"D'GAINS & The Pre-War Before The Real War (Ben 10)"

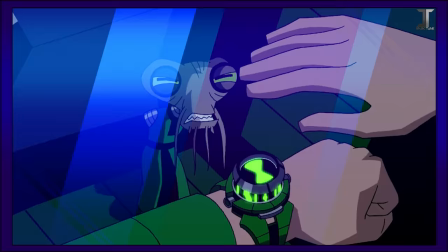0:18 Hey everyone, Kuro the Artist here, and welcome back to another Ben 10 Breakdown.
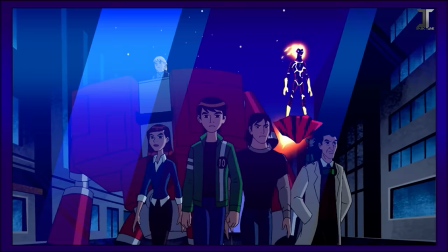0:23 We've got one episode left after this one before we tackle the legendary Season 2 finale, which wraps up the hybrid arc.
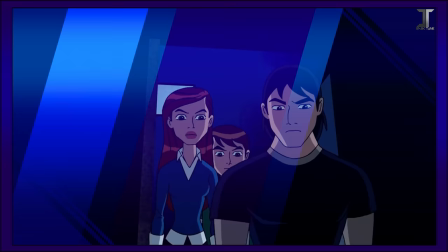0:29 But first, we're taking a leap into the null void. The trio has spent the past two seasons deep into the hybrid invasion schemes,
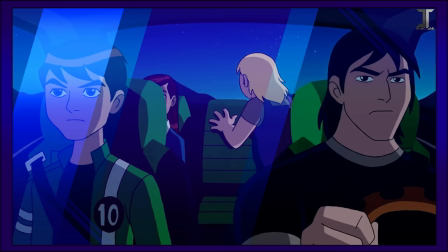0:37 doing everything they can to learn about it, save those in need, and prevent things from getting worse.
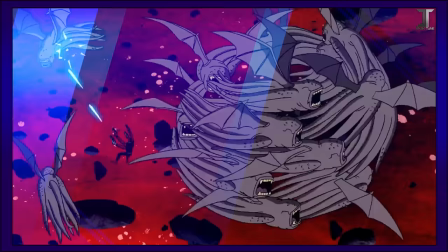0:42 Well, over in another dimension, there's an entirely different war going on for a long time, and the perpetrator, Devoid, is nearing total victory. Devoid's plans actually seem just as elaborate as the hybrid's, with lots of planning, intricate countermeasures, and a huge army on his side. Conceptually, Devoid makes himself out to be a huge threat in only a single episode, both with his power and his brains to pull it off. Ben basically has to handle ending an entirely different war before he tackles the hybrid, and it's pretty impressive that he pulls it off.
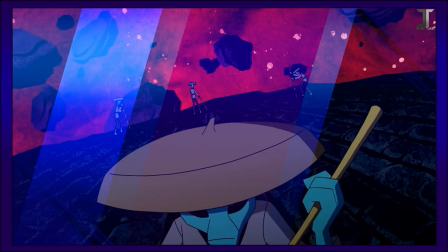1:15 With both Ben as a character and us as an audience, we haven't been following the Null Void War as intricately from episode to episode,
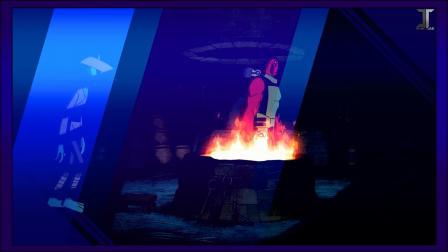1:23 so it's hard to feel the same level of investment that we do with the hybrid.
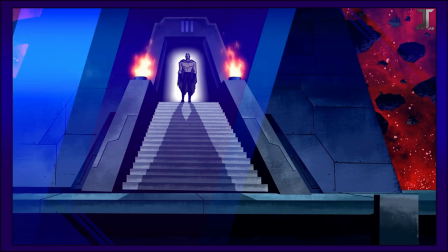1:26 But hearing all of the backstory on Devoid's reign in the Null Void and seeing how people have suffered, it'd be foolish to say this is just another typical throwaway threat.
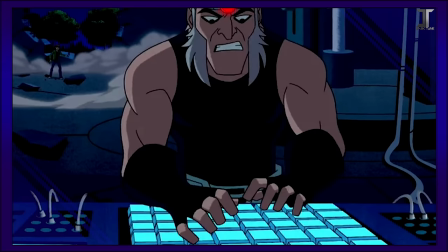1:35 Oh, and this is also the episode where Dr. Animo became absolutely swole, and he remains this way for the next two series, which, as you may guess, has hardcore fans very divided. If this is your first breakdown and you're curious about how my rating system works, there's a detailed description down below, along with a link to all of my previous breakdowns, but by all means watch this video first, I'm sure you'll still enjoy it. But real quick, I want to once again bring attention to the 5YL 5th anniversary stream happening on April 4th, and to help promote this stream, I'll be streaming on Twitch a day after this video drops at 1 PM EST, and I'm gonna try streaming on Twitch a little more frequently, so make sure that you follow our Twitch The Rust Bucket down below,
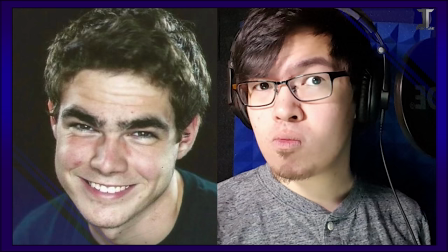2:15 along with joining us in the 5YL 5th anniversary celebration with me,
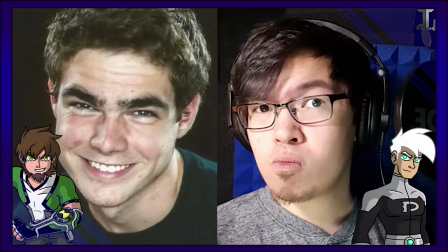2:19 the whole Ink Tank, and our fun, talented guests Nicholas Andrew Louie and Paxton Lee, the voices of Ben and Danny for the 5YL motion comic. We're also checking out the poll on which mid-season 2 episode was your favorite, and Grounded won by a long shot. But I totally agree, Grounded is definitely the best episode out of this whole bunch, and it's nice to see it get the recognition it deserves. Jim Krieg wraps up the grieving grandpa arc that he originally started in Max Out, with this episode Voided, first airing December 5th, 2008.
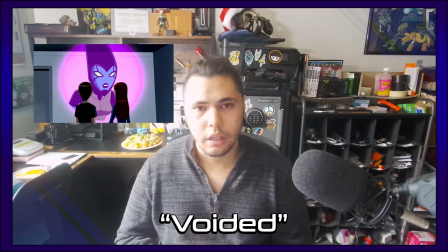2:49 Gwen receives a distress call from Helen in the Null Void, and Ben goes in alone to check things out.
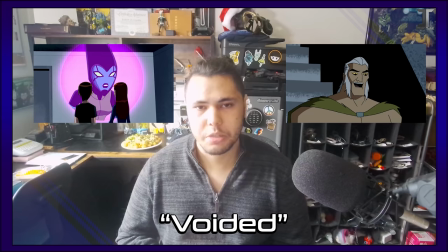2:54 He runs into Dr. Animo, now going by Devoid, who has enslaved a significant amount of the Null Void, and plans to mine a special ore that not only gives him his powers, but would allow him to drill back into his universe so he can become the true dictator of it and bring his
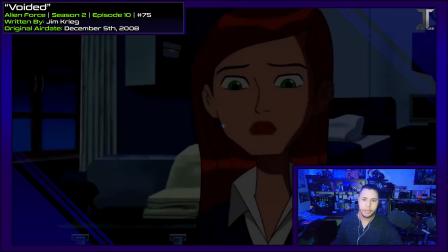3:10 whole army with him. Very trivial observation, but it's super rare that we open an episode not on an establishing shot.
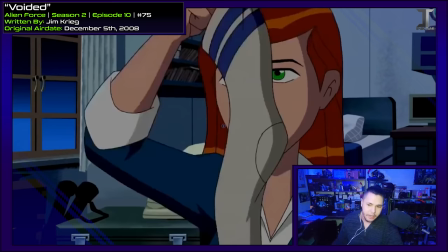3:18 We're right here at a kind of close-up shot of Gwen, but we've been to Ben's room enough times that you probably can understand the layout and all of that.
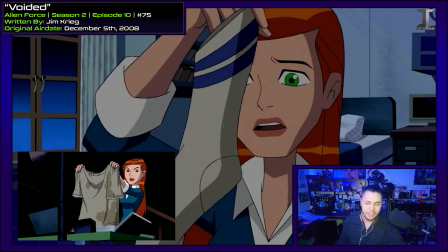3:24 Once again, Gwen touching someone else's laundry when she absolutely does not have to. That's like shoving your hand in a toilet and being like, ew, gross.
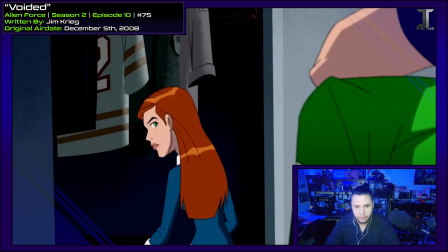3:32 Well, just don't do it.
Tell me about this message. Let's just wait for Kevin, and I don't have to tell it twice.
That's practically my catchphrase during Ink Tank meetings.
A telepathic SOS sent through my energy field.
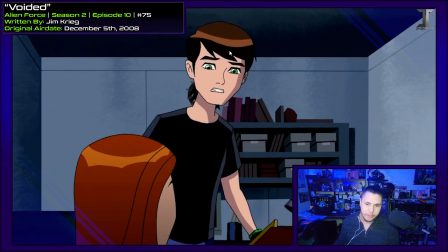3:42 Can she receive those involuntarily?
Ben's hair below the shine is colored much darker than it should be.
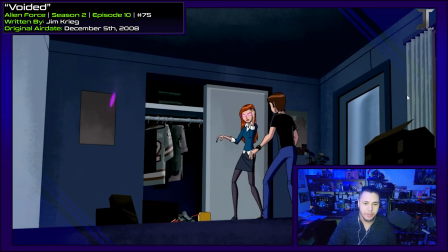3:46 I feel like this is an error that shows up in classic sometimes.
Ah! Something coming in.
Yeah, I guess it just happens. Imagine being Gwen and you're just sleeping and randomly at 2 AM, boom, giant head projection in your room.
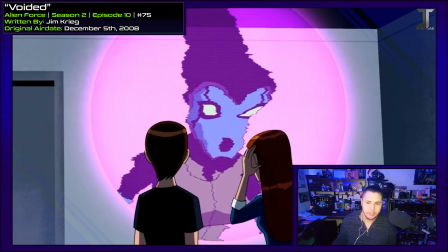3:56 Doesn't sound fun.
Can you hear me, Gwen?
Even though Gwen's receiving it mystically, it's coming in as if on Helen's end they're using a form of technology to do so,
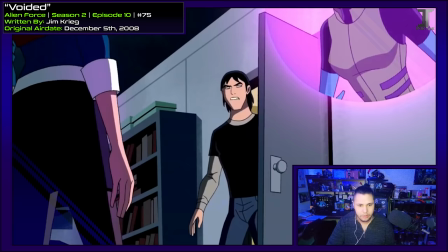4:05 which makes sense because Helen and probably anybody else around here doesn't actually know how to do magic. Holograms?
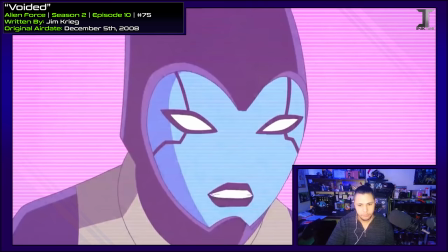4:11 Loving the faint pink glow on them. Not exactly a color palette switch, but, you know, gives it some more atmosphere.
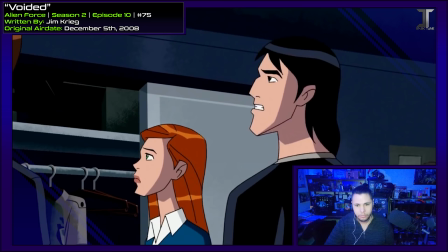4:15 It's important. Terrible danger. Help desperately.
I guess she's all shook up about this and whatnot, but she could be a little more specific.
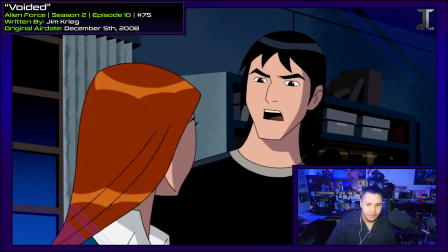4:22 What did they expect going into the Null Void?
A nice subtle way of getting the exposition in there for those that might not have seen their debut episode.